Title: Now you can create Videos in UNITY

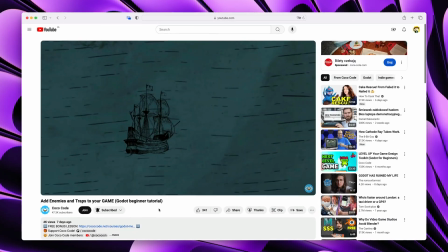Recently I published a Goto video where I created this epic animation.
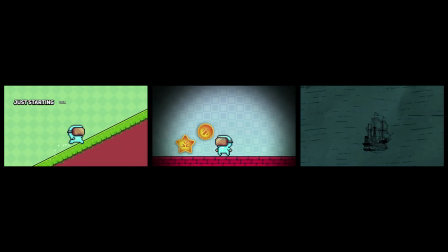I need to tell you a secret. Each one of the three Goto videos intros have been created in, well, unity.
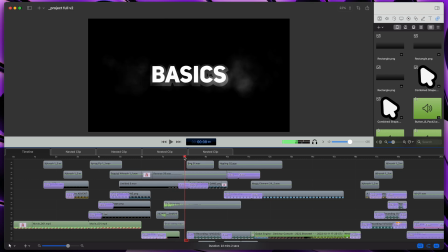You see, some of the effects are hard to achieve in the editing software, even in the industry standard like Adobe After Effects.
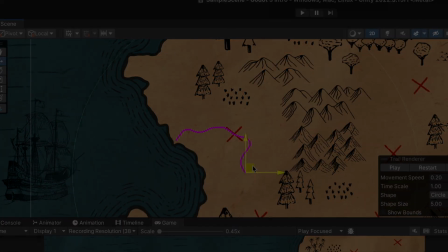Let's go through them and check how they're made. I will start with the first video intro.
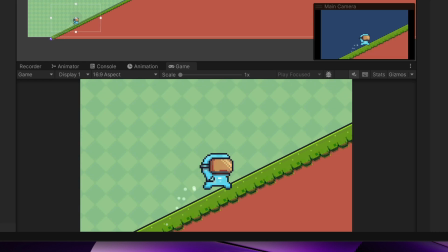I've created this scene with the grass loop and an animated character that was constantly running uphill.
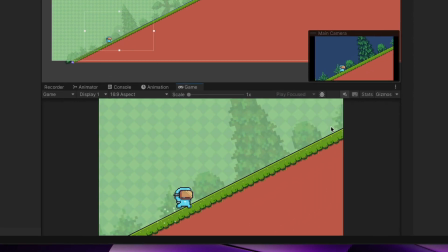I've also added this trigger that moves the camera out to emphasize how much work is still required to master Godot.
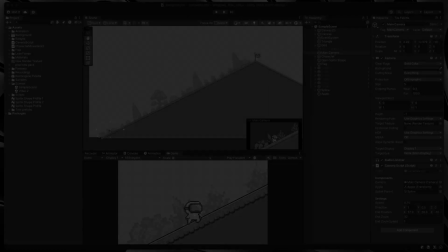So how was all of that recorded? I could use in theory a screen recorder software like OBS,
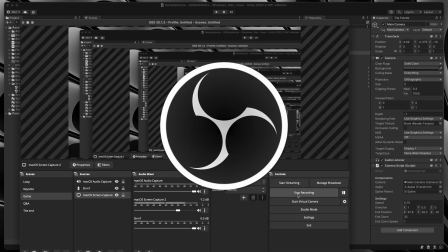but the final recording may not be smooth, not to mention my videos are in 4K.
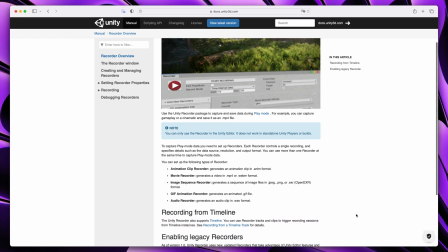Fortunately, there is an amazing package from Unity called Unity Recorder.
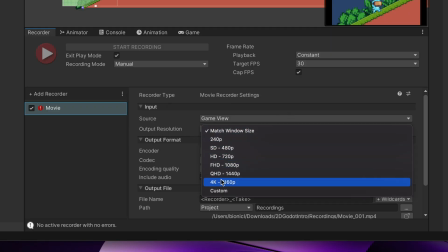It allows you to record a game view with any specified resolution and frame rate.
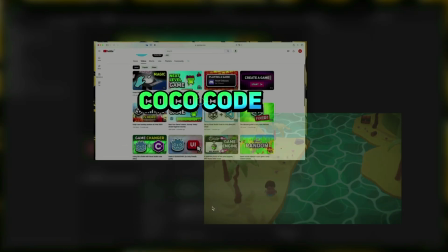If you'd like to learn more and master features like recording transparent video, 360 camera view,
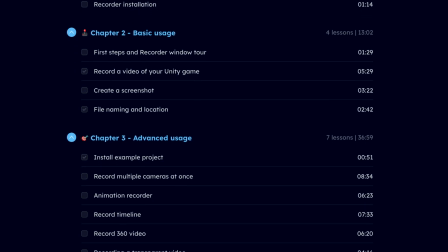multicam recording and more, check out my course on CoCodeLearn, link in the description.
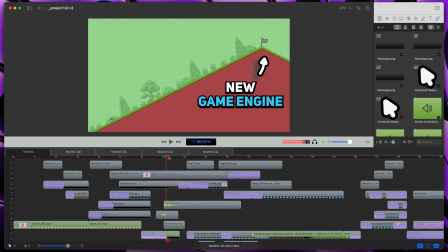After the recording, I overlaid some texts and arrows and this is the final effect.
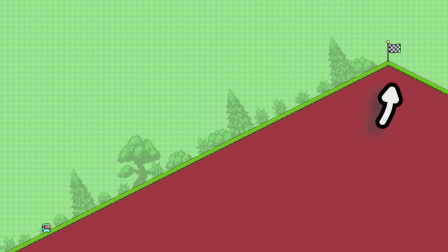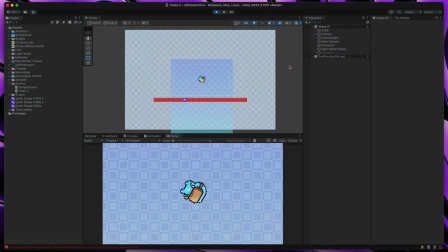Let's move on to the second video. This one was a bit different. I wanted to simulate our character falling.
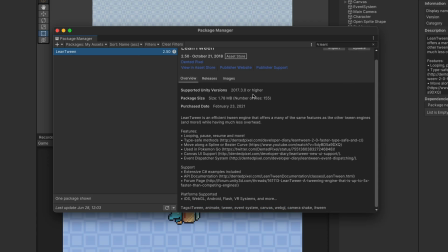For all of those animations, I used a Lean Twin package.
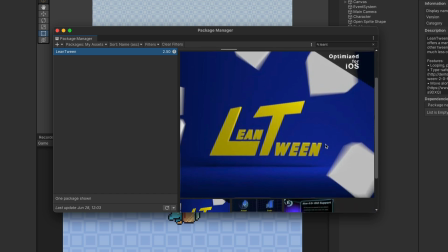It may have a bit outdated logo, but trust me, it is a great toolkit.
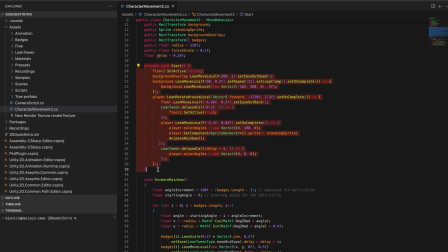Thanks to LinTwin, I was able to create a whole animation in script without the need of tinkering with Unity timelines.
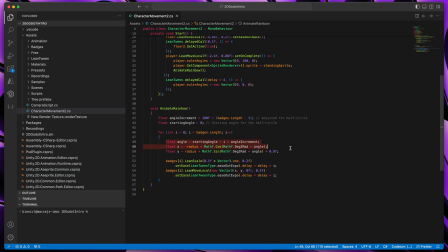Look at those badges for example. Using some math and only a few lines of code, I achieved this effect.
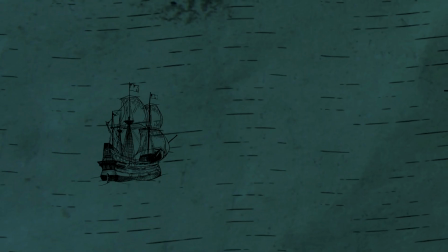Ok, so finally time for the third video. I'm the most proud of this one.
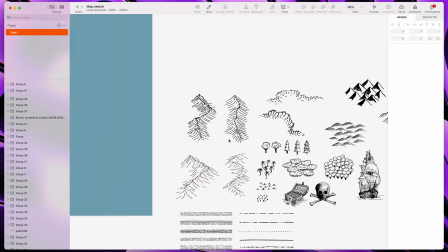Let's start with graphics. I'd use this free template to create those two maps.
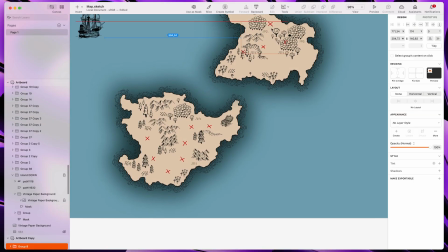Then I planned my video scenario and added multiple points along the way that symbolize the milestones.
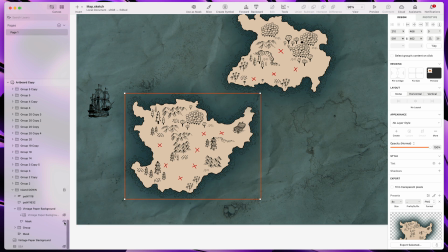Finally some graphic tweaks and old paper texture and this is what I achieved.
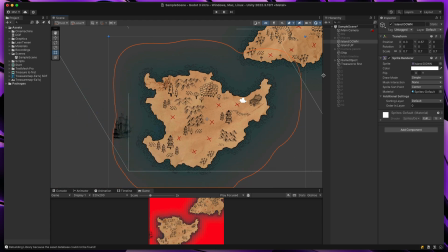Then I've imported all of that to UIT. created a new 2d scene with islands and water background.
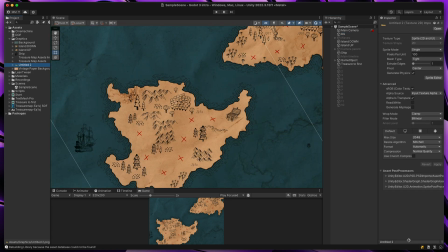Before starting animating the map I wanted to make it more dynamic.
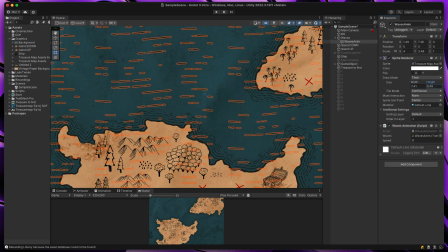I took this water texture tiled it across the whole scene and added a script to animate it.
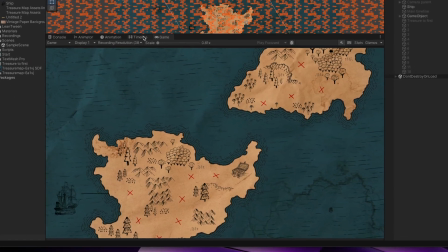If you ever wanted why would you need to learn a scene function this is why.
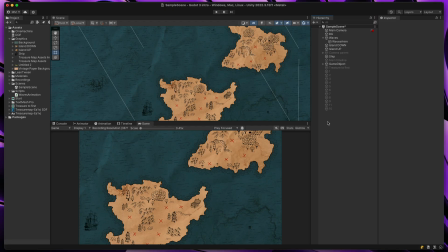Talking about the movement I think the static camera was a bit boring.
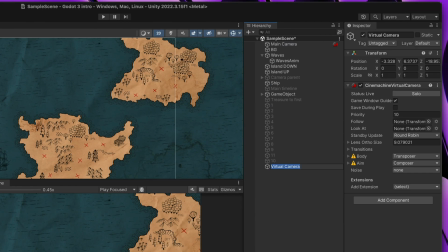Because of that I've created new virtual camera using Cinemachine package.
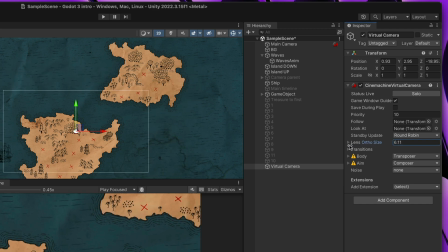Apart from the usual camera settings, it has one killer feature for this case – camera movement noise.
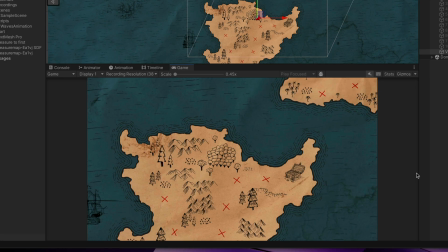Here I can select, let's say, this setting and that immediately created a nice handheld effect.
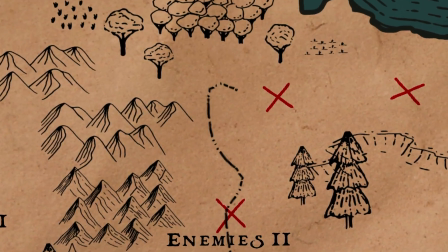Now how I created this path line. You might remember from one of my older videos a trail component.
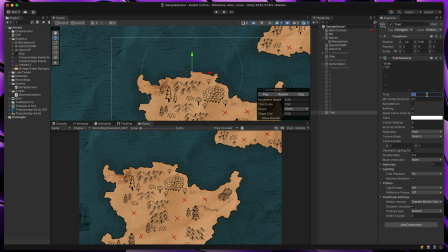Usually it's used for the fast moving objects, but this time I decided to make it permanent by increasing its lifetime.
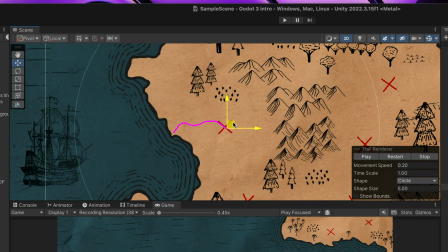Trail allows you to draw a line on the map when moving its root object.
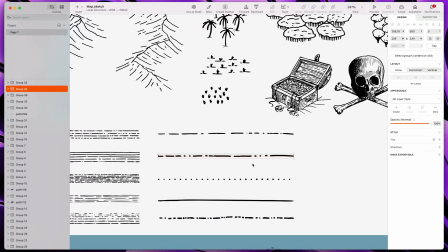To stylize it, I took that line texture,
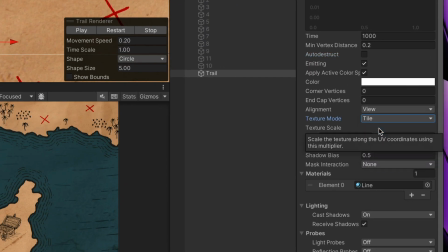created a new material out of it and after a bit of tinkering with the tiling, I managed to create this look.